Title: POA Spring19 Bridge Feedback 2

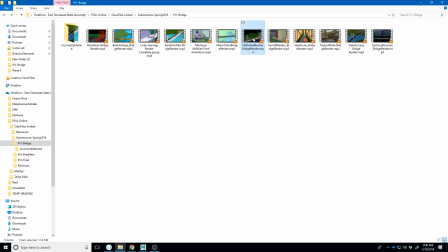1s
Okay, so let's keep going here with Nathan. Um, or Nathaniel.
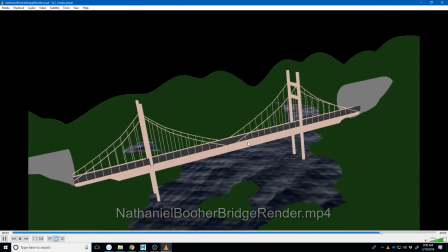8s
So a couple of notes I have on here. I like the sort of detail stuff you're getting in the water line and the little island that happens out here.
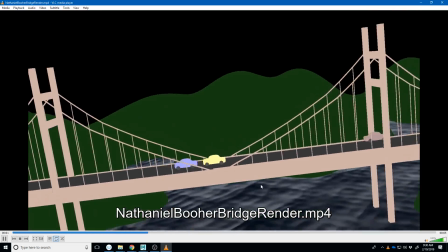18s
The water texture looks like this is maybe something you're getting with, I'm guessing with a material.
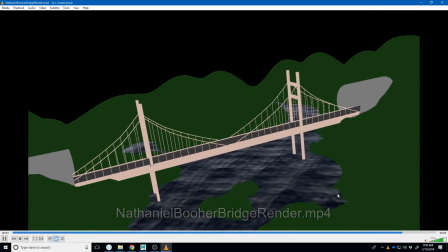26s
I'm not really seeing any ripples on the side of the water, so that makes it feel like this is all textures that are doing this. To me, the disconnect on this one is in a couple of elements.
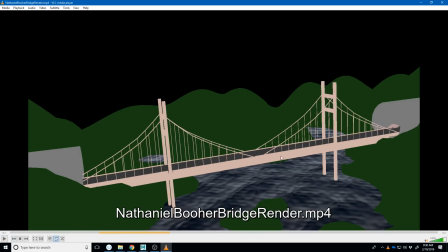43s
One is that the camera is always angled, and so that gives the impression of like instability or like disturbed.
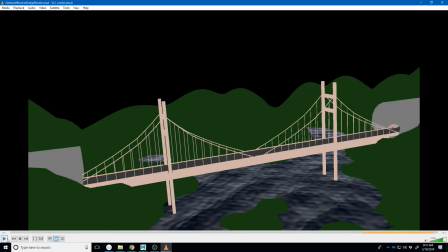55s
And so like it's that camera angle is usually, like, if you look, like our horizon line is crooked, right?
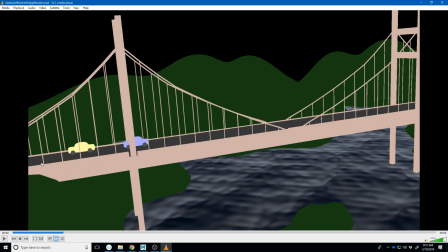64s
So it's not like our horizon line goes kind of diagonally, and usually that's used for like in horror movies, or when somebody is like not in their right mind, like maybe they've taken drugs or something like that.
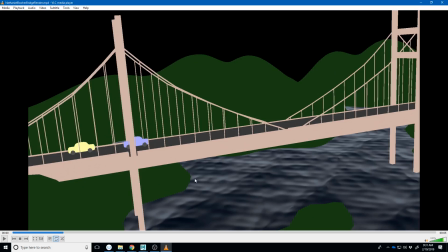80s
That's usually what they use that for in cinematography. And so I don't think that's necessarily what you're going for. So I think I would actually, probably the easiest way would just be to delete this camera and start over again.
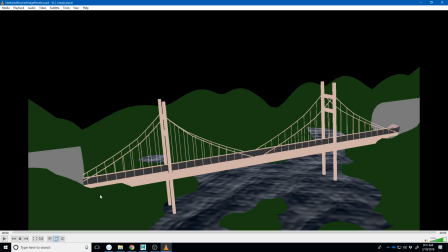95s
So the last thing is like, or not the last thing, but the other thing is I feel like the materials are doing something really weird. It's like they're very flat colored. There's a chance that what you did was create a toon shader material.
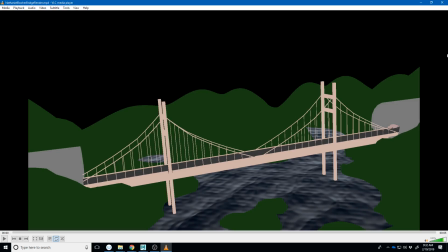115s
There are some toon shaders in there, or possibly you just have one of the materials turned up too bright. I don't think it's brightness though. Maybe it is. But it, like, you're not getting any shadows, any color fall off.
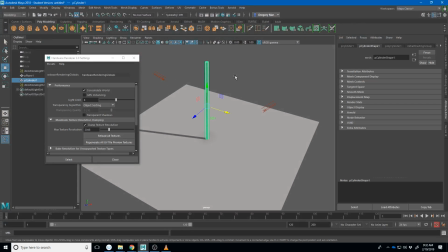132s
It's just like, if we go into Maya and I'll try to see if I can figure out how you've done this.
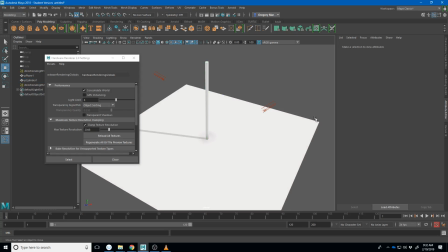140s
Maybe you've cranked up your ambient color. Maybe incandescence. Incandescence usually makes everything like a solid color,
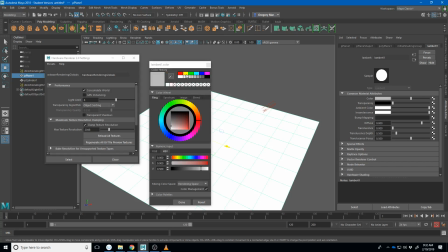152s
and so even if your color is green, can't even really see that.
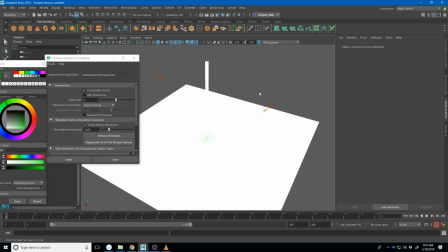157s
Maybe you do incandescence in green.
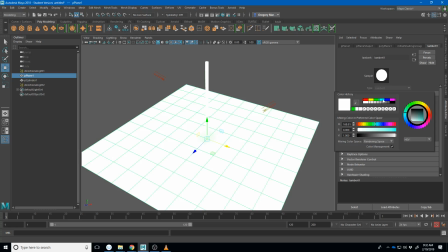166s
Or attribute editor, Lambert. Like if you do your incandescence in blue, like that's kind of what it's feeling like you're getting.
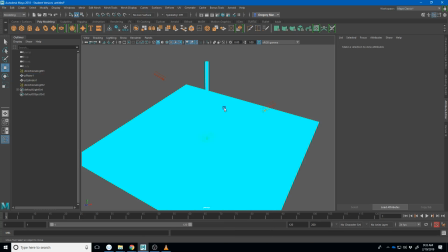174s
And so there's no lighting information in this at all, and it's really hard to understand.
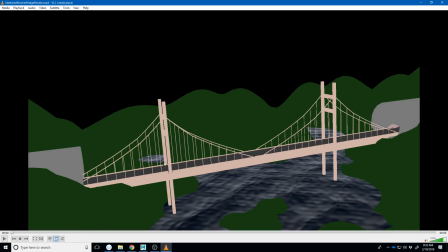180s
So I think I would probably just redo all the materials, because it's not really making a lot of sense.
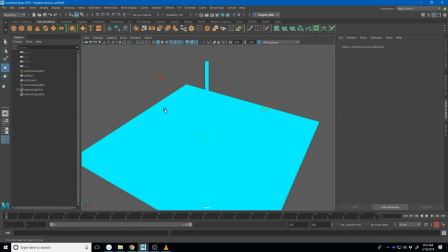188s
A lot of times people will do this. There is a toon shader in Maya, and so let me undo all that to kind of show you.
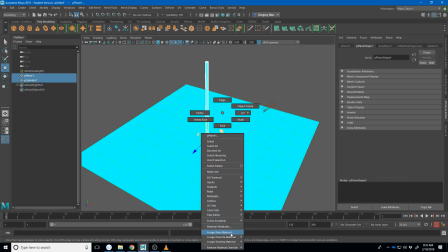198s
Can I undo far enough? Apparently not. Let's just assign a new material and just go back to a blend, right?
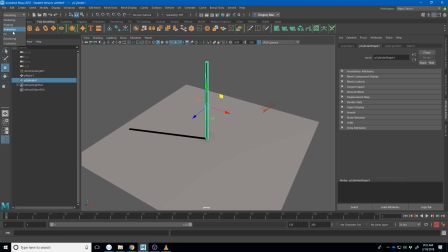208s
And so a lot of times people, there is a shader inside of the rendering that's a toon shader, and you can assign a fill shader, and it'll also do something similar, but instead of that,
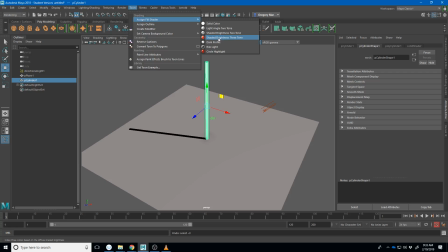220s
like usually what people do is like one of these shaded brightness or shaded two-tone, and so you're getting this like cartoon look, but you're also still getting some information about the shadows and the lighting in there.
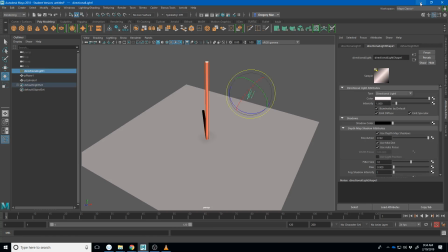236s
And so that might be what you did, but either way, I think I would just go for something that looks a little more traditional.